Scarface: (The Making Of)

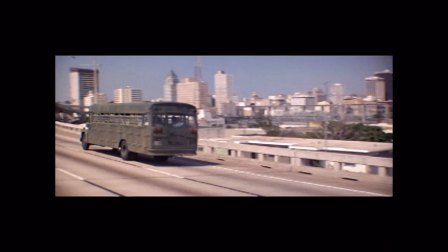Originally, we were going to shoot the entire film in Miami because that's where the story takes place.
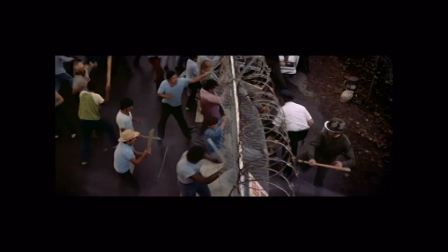We scouted locations in Florida, and we were going to shoot the movie in Florida. But then the Cuban community became so outraged at how we were representing them, they basically ran us out of town.
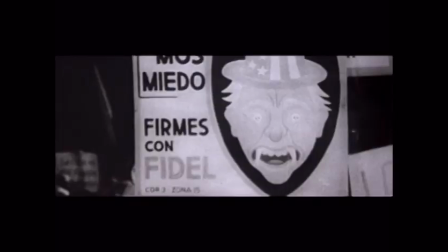There was an element of the Cuban community that were convinced that this was a Castro-financed film, which was obviously not true. I mean, Castro had nothing to do with this film. We were doing a gangster film. We were doing a theatrical film, an operatic theatrical film. But there were some people that, within the Cuban community, a small part of them, that were convinced that we were out to, in fact, hurt their reputation collectively.
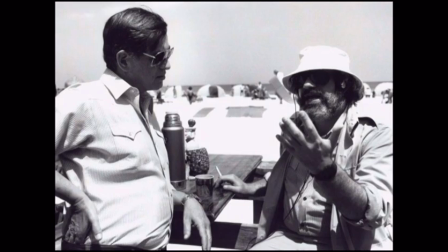There were a number of threats made, and we thought that it would be best if we moved the production from Miami to California.
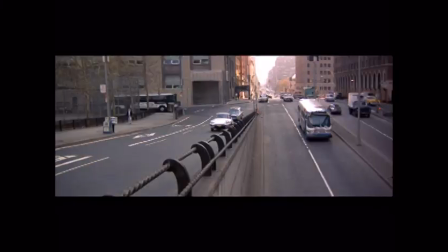We shot it in LA, we shot in Santa Barbara, we shot it in New York, and then we went to Florida for about, I'd say we shot 2 weeks there. And when we went back in, we had all kinds of bodyguards, but we were originally gonna shoot the whole movie there.
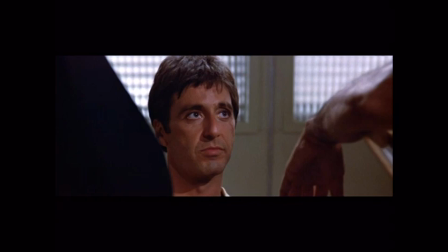Como se llama? Antonio Montana. And you? What you call yourself?
Tony Montana, who was named, by the way, after my star at that time was Joe Montana, because I was a big 49er fan, and I was looking around for a good name, and I thought Montana, the mountain, Montana. I think the most stunning thing about Al is his face. He's the kind of guy that can hold the screen with his face.
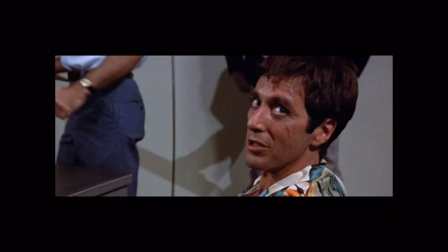When you start a movie, you sort of want to give the lead character a very impressive entrance.
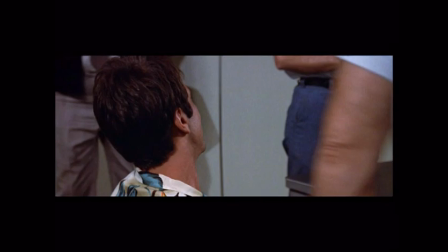And that face, that character, the crazy shirt he's wearing, the scar, the way he moves, the way he talks. You just want to really hit them because you're hitting them with something they've never seen before. A lot of this had been reported on the news, but nobody had ever seen in a movie before. And to see these Cuban gangsters and the way they talked, the way they moved, and he just sort of embodied that in that close-up.
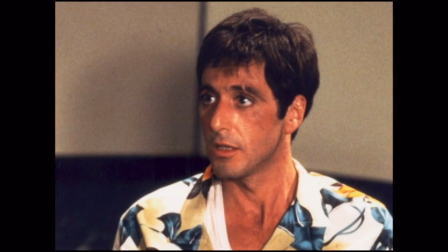It's a very well-written scene by Oliver. I think Brian's ideas on the opening of Scarface were very interesting to me, and it was very, again, against the grain, so to speak. Instead of using these a big, wide crane shot or something to introduce the character,
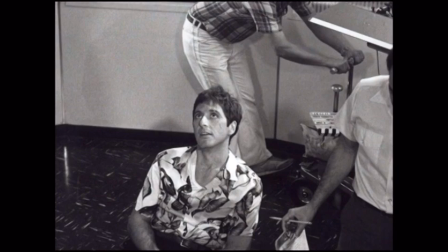he introduces him in a close-up, sitting in a chair, and he had the camera roll around him 360 degrees all the way around him.
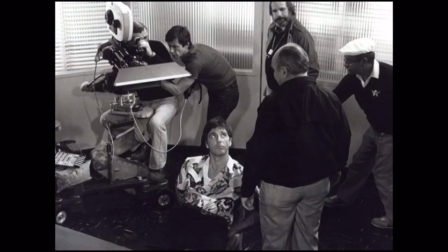He did the performance to take about maybe 5-6 takes like that, and they were all close.
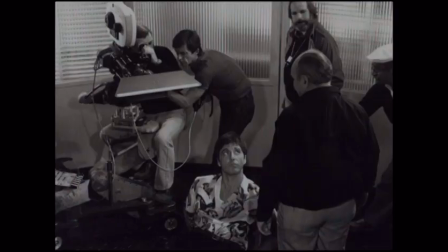They were all close, and I thought, what a fascinating thing. In other words, he was introducing that face to the audience.
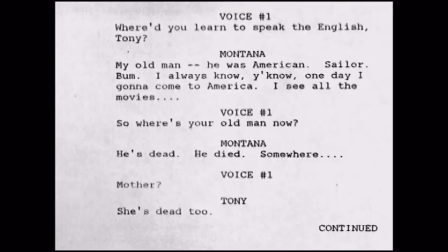And in the script is so good, you also felt the personality coming out of him.
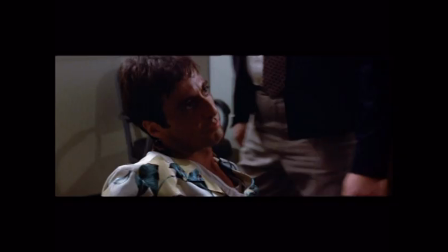You know, that arrogant behavior, that Latin machismo coming out of this man with a scar on his face.
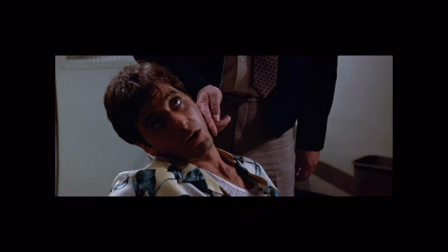Where'd you get the beauty scar, tough guy? Eating pussy? How am I gonna get a scar like that eating pussy?
I was very worried that it looked phony, it was too big, it was too small, so we did many makeup tests until we came up with something we all sort of liked.
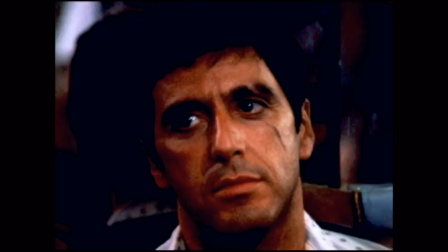I felt this character was good with a knife and had fought with a knife, and the scar really came from one of those fights, and I thought it would be interesting if it got to the eyebrow, and the action pulled my head away and it went down even further into this part of the face.
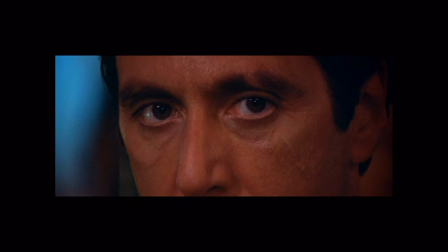So there's one up here and here. I like the different places because I think it was evocative of a chaotic wildness in this guy, that he was all over the place.
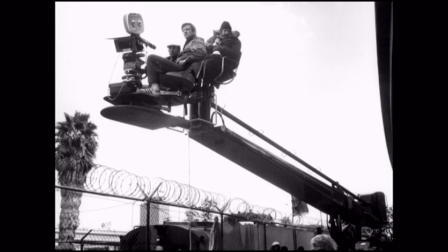He had one here and one there, you know. I think Brian has an affinity for doing the high crane shots, the straight down shots, the bird's eye view of things.
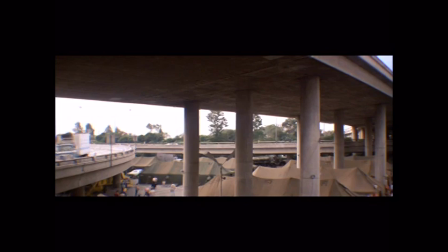And some of the things in Scarface were born out of necessity. For instance, the opening in internment camp that was under the freeways and so on.
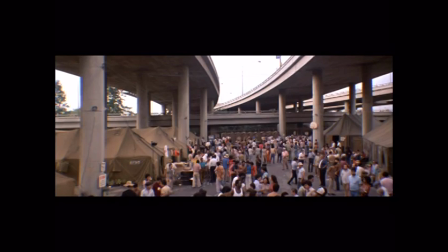If we had been leveled off, you would have seen that it was Los Angeles and not Miami.
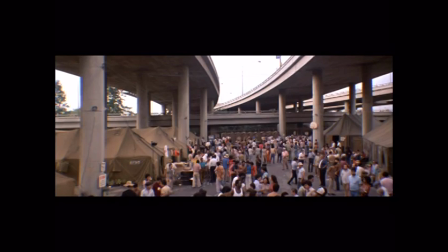And also, he was giving you that sort of
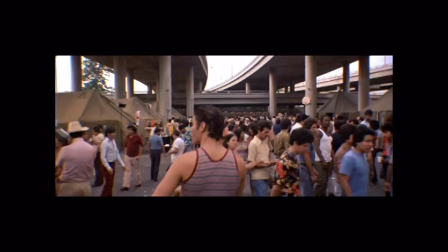introduction as if you're coming from heaven just to come down and to take a look at these people that are interned. He likes to move the camera a lot, but he doesn't do it arbitrarily.
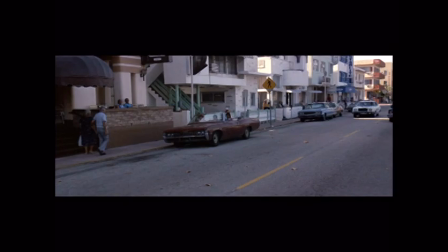I don't think he does it just what I call cinematic gymnastics. He does camera moves that are an integral part of the story.
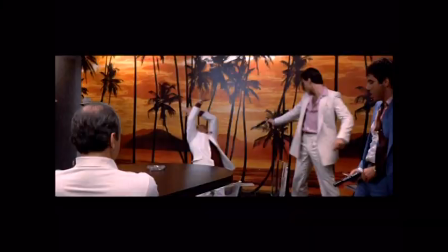Other than the personal events, the wars, the actual drug wars,
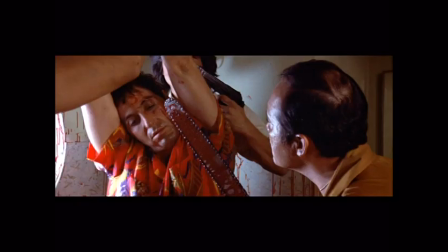the actual massacres, the chainsaw massacre, were all based on real incidents, very much so. We got a big assist from the U.S. Attorney's Office down there, and they showed us their files, and they showed us their tapes,
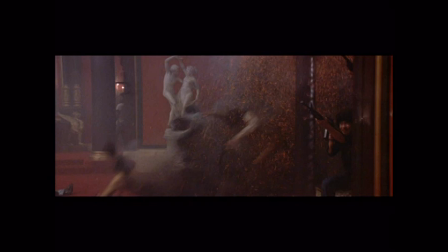their videotapes of crime scenes, all of the violence in this film that didn't happen. Happened.
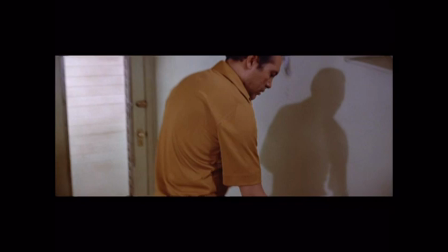They didn't just kill each other in these drug wars. They literally chopped people up and found them sawed up in a trash can outside a 7-Eleven.
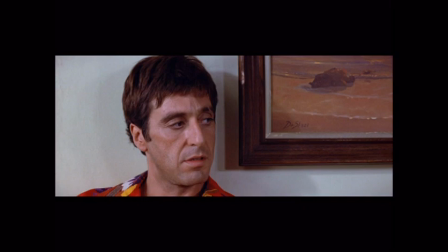So I wanted to establish a level of violence that nobody had ever seen before, because this is a whole different level of mob interaction. Not the sort of pleasant shootouts of this Godfather, or stranglings, or people being stabbed in the hand. Now we're into really terrible ways of killing each other. And I wanted to get it over early in the movie to set up, say, this is what it is.
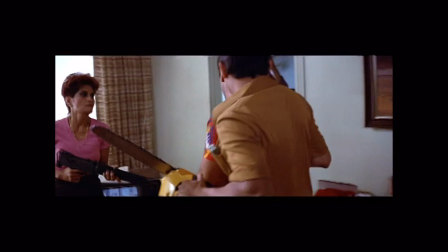We're in a whole different world here. The chainsaw scene was based on an event I heard about, because I hung out with Miami,
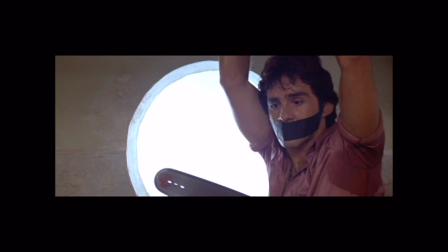County of Miami, and Dade County, and I also hung out with Fort Lauderdale, which had another whole history. So I hung out with three different departments, and the case histories were pretty thick on murders. Definitely, the saw had been used.
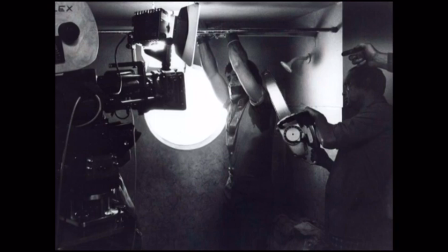The scene was basically written by Oliver, and I just had to figure out a way of doing it, which, you know, wouldn't turn into the Texas Chainsaw Massacre. That is a vintage De Palma technique, and you can feel it when you're doing it,
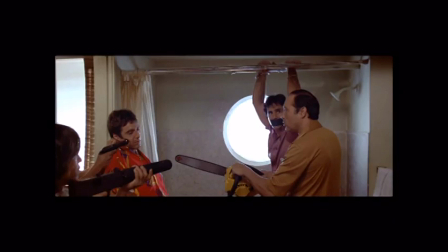that he set things up in such a way with such a strong visual understanding of what he wanted to do with that and how he wanted to build it.
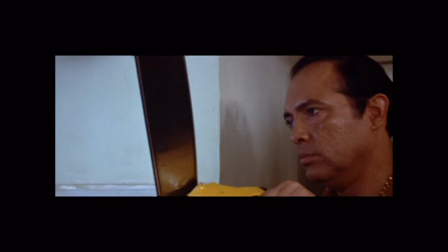So I just marvel at it. I was in the scene, and I felt as though it was so laid out and so completely mapped out that it wasn't difficult to do.
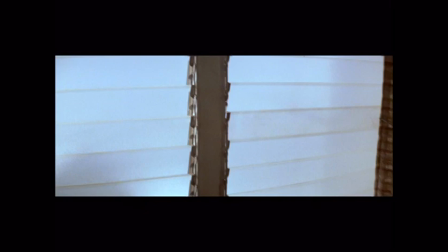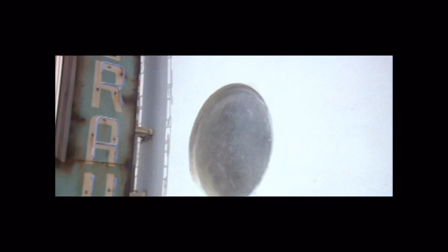It's very important. Yes, I understand. Yes, thank you. You're welcome.
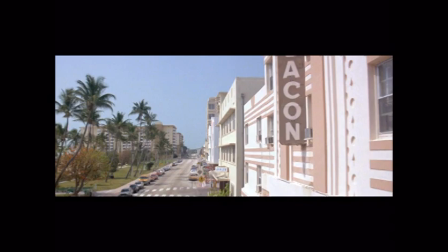He had a giant crane move that Brian designed from the motel, and to see Stephen Bauer playing with a girl in a bathing suit, and then back again, and building that tension.
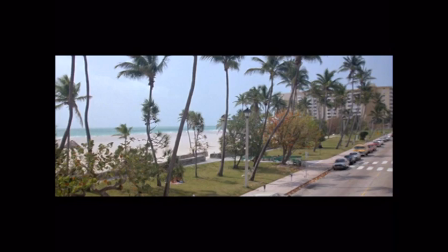And that sweeping moves, I call those director's points of view, as if I could do that, I'd fly up and look through the window.
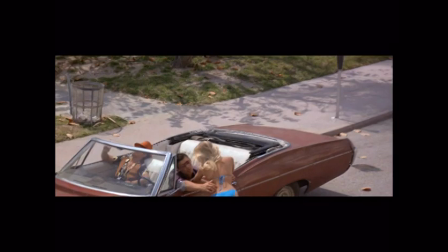I couldn't see, I'd come down and fly down. So to me, that's the feeling that he was giving me. Inside the motel room, everyone that I meet usually says, my God, that scene where they cut off his arm was terrible. I said, you never see it. You see it off of Pacino's face. You see it off of reactions, but you never see it. I said, that to me is good directing, because to leave you with the taste that you've seen something that actually hadn't happened. Well, it was interesting. When Scarface first came out, the scene, the shower scene, was picked on by almost every major reviewer in this country as something that was extremely violent, that was disgusting. But if you take a look at that scene very closely, we show nothing. All it is sound. The sound and a man's face and blood. But there's nothing that goes on in that scene. You saw nothing. It was something that permeated the audience's imagination, which was brilliant filmmaking.
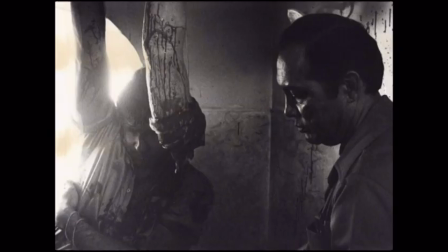That's probably one of the most interesting that Brian ever did. When you do a scene like that, there are props around that you use or don't use.
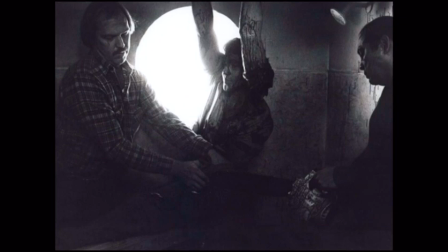And though we may have had body parts to be hanging, if we shot them, we never used them, or we didn't shoot them.